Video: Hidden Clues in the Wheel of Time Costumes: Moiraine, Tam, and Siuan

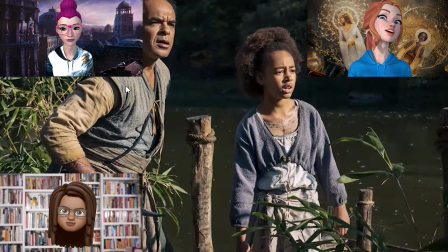it no I love that it all is very homespun in its its look and its appearance and it's actually got a very similar texture that the little shrug piece she's wearing to the vest that her father wears.
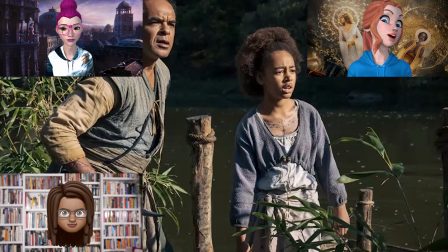And so you can see some continuity there between them. They both have similarly distressed clothing as well. These are things that they wear to work in, but they're also probably being laundered by the child. And so there's not a lot of, you know, starchy ironing,
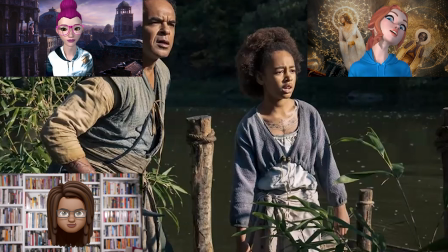things of that nature, which also fits the characters and the location in the world and the history and the inspiration of the the places that informed the costume design but they just look like they belong together and they look very comfortable and
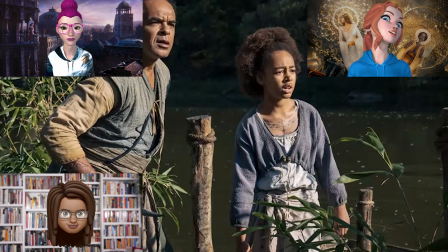cool and easy to work in and it's so different from what we see her in and yet there are some things that are similar especially the tattoos and the framing of them and so you can get that kind of visual through line even though her circumstances have changed dramatically yes i will also
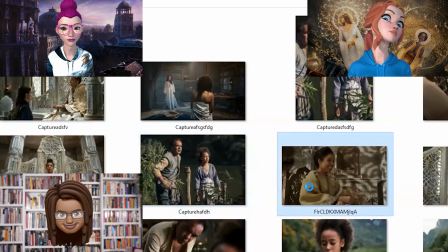say just the color they they look like they belong here like they look like they belong in this environment
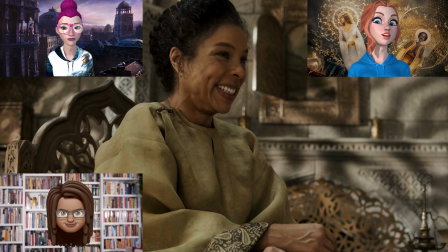yes yeah i love it it is it is great and then okay how about this this outfit this i
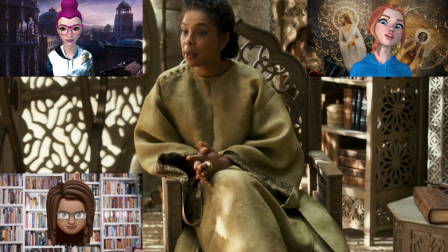love this dress so much she's trying so hard to impress those girls and yeah unfortunately for her one of them is funny yes that is so true it's it's the come meet the president of the college oh you're one of those students
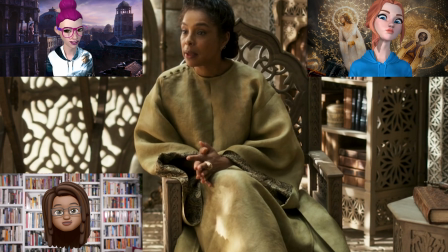stress yes i like that she's still like you know i mean this feels looks comfortable i feel like swan does not like being uncomfortable so
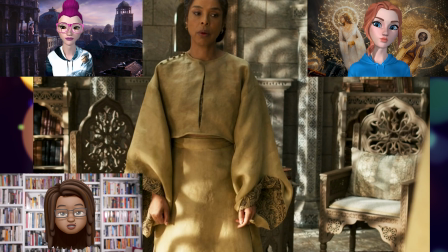it looks fancy but like yeah my thought when i had like i mean it took me a while to articulate what it was that this dress was making me think it was that this is a dress that is formal and designed in a world where nobody is dressing for the male gaze like
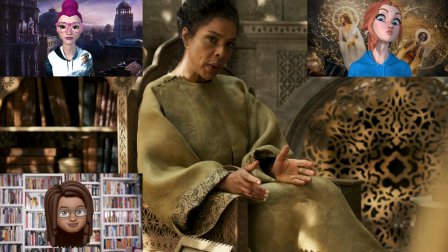it's it's it looks beautiful it is a beautiful line but it's not emphasizing
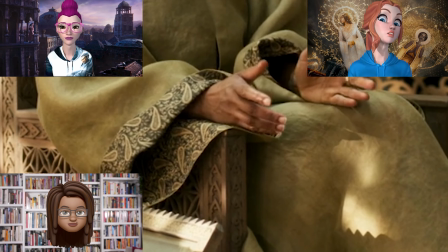her boobs or hips or ass it's just gorgeous everything
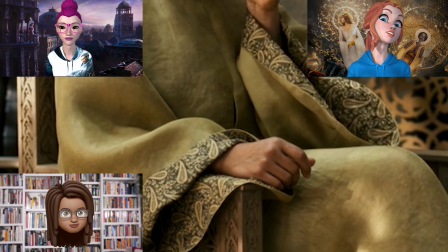is covered and the materials are allowed to kind of speak for themselves and And even the fact that the fancy material is the lining, not the exterior fabric.
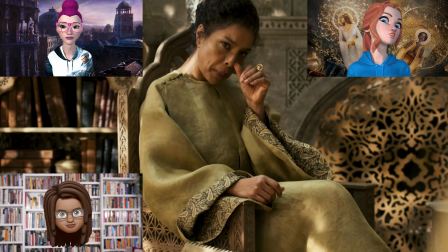I mean, first of all, that from a monetary standpoint, that means that she had the money to spend on that being a lining. But I also just love that it allows her to be more subtle, which speaks so much to Swan's character.
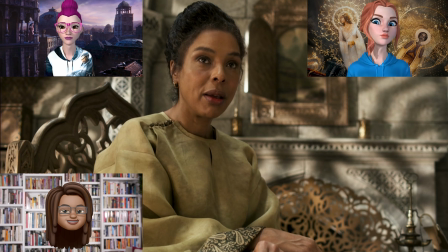She's not a person of big flashy steps and gestures. She's always the one who's got the 10,000 plots running. Yeah. Yeah. I love this dress. Her other outfit is a statement dress. That's the one that I would see, I would imagine will be at conventions.
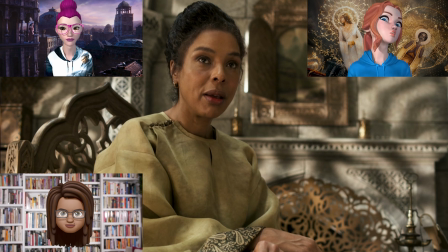This is my favorite outfit that she wears. I love it. I love it. She's at home in herself. She's at home in being the Ammerlin. She's not afraid to be herself while being the Ammerlin. And when you think about the comparison to the other Amaryllins that we see in the books,
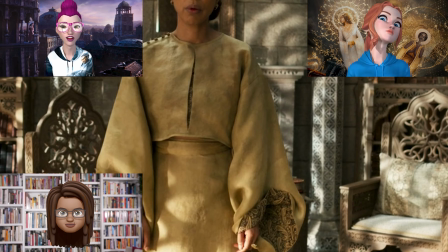who are not comfortable at all in their roles, who are not secure, I feel like it's a power statement,
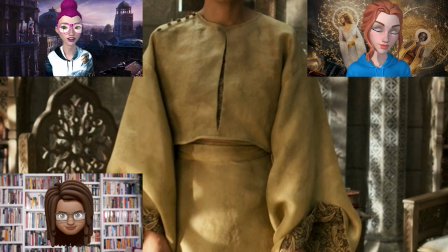honestly. She doesn't need to dress up for anybody. It's interesting.
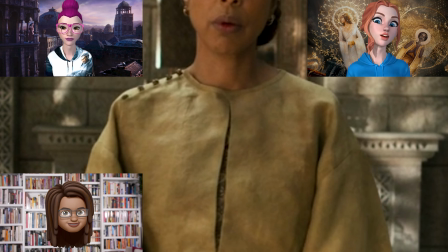She's more, I mean, she's not completely asymmetrical, but she is actually more symmetrical than most of the people we've seen.
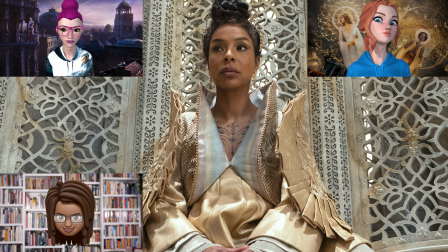She's got her buttons on the side, but like this dress is fairly. This is the only asymmetrical piece, part of it. Everything else is symmetrical. The Amaralyn outfit, the throne outfit, is also very symmetrical now that I think about it. But she's the, I'm keeping everything in balance. Yeah. With the force of my will, everything will be kept in balance. But also, we know that the things that she's doing to try to force artificial balance are going to be her downfall. Yes. It's all going to blow up in her face.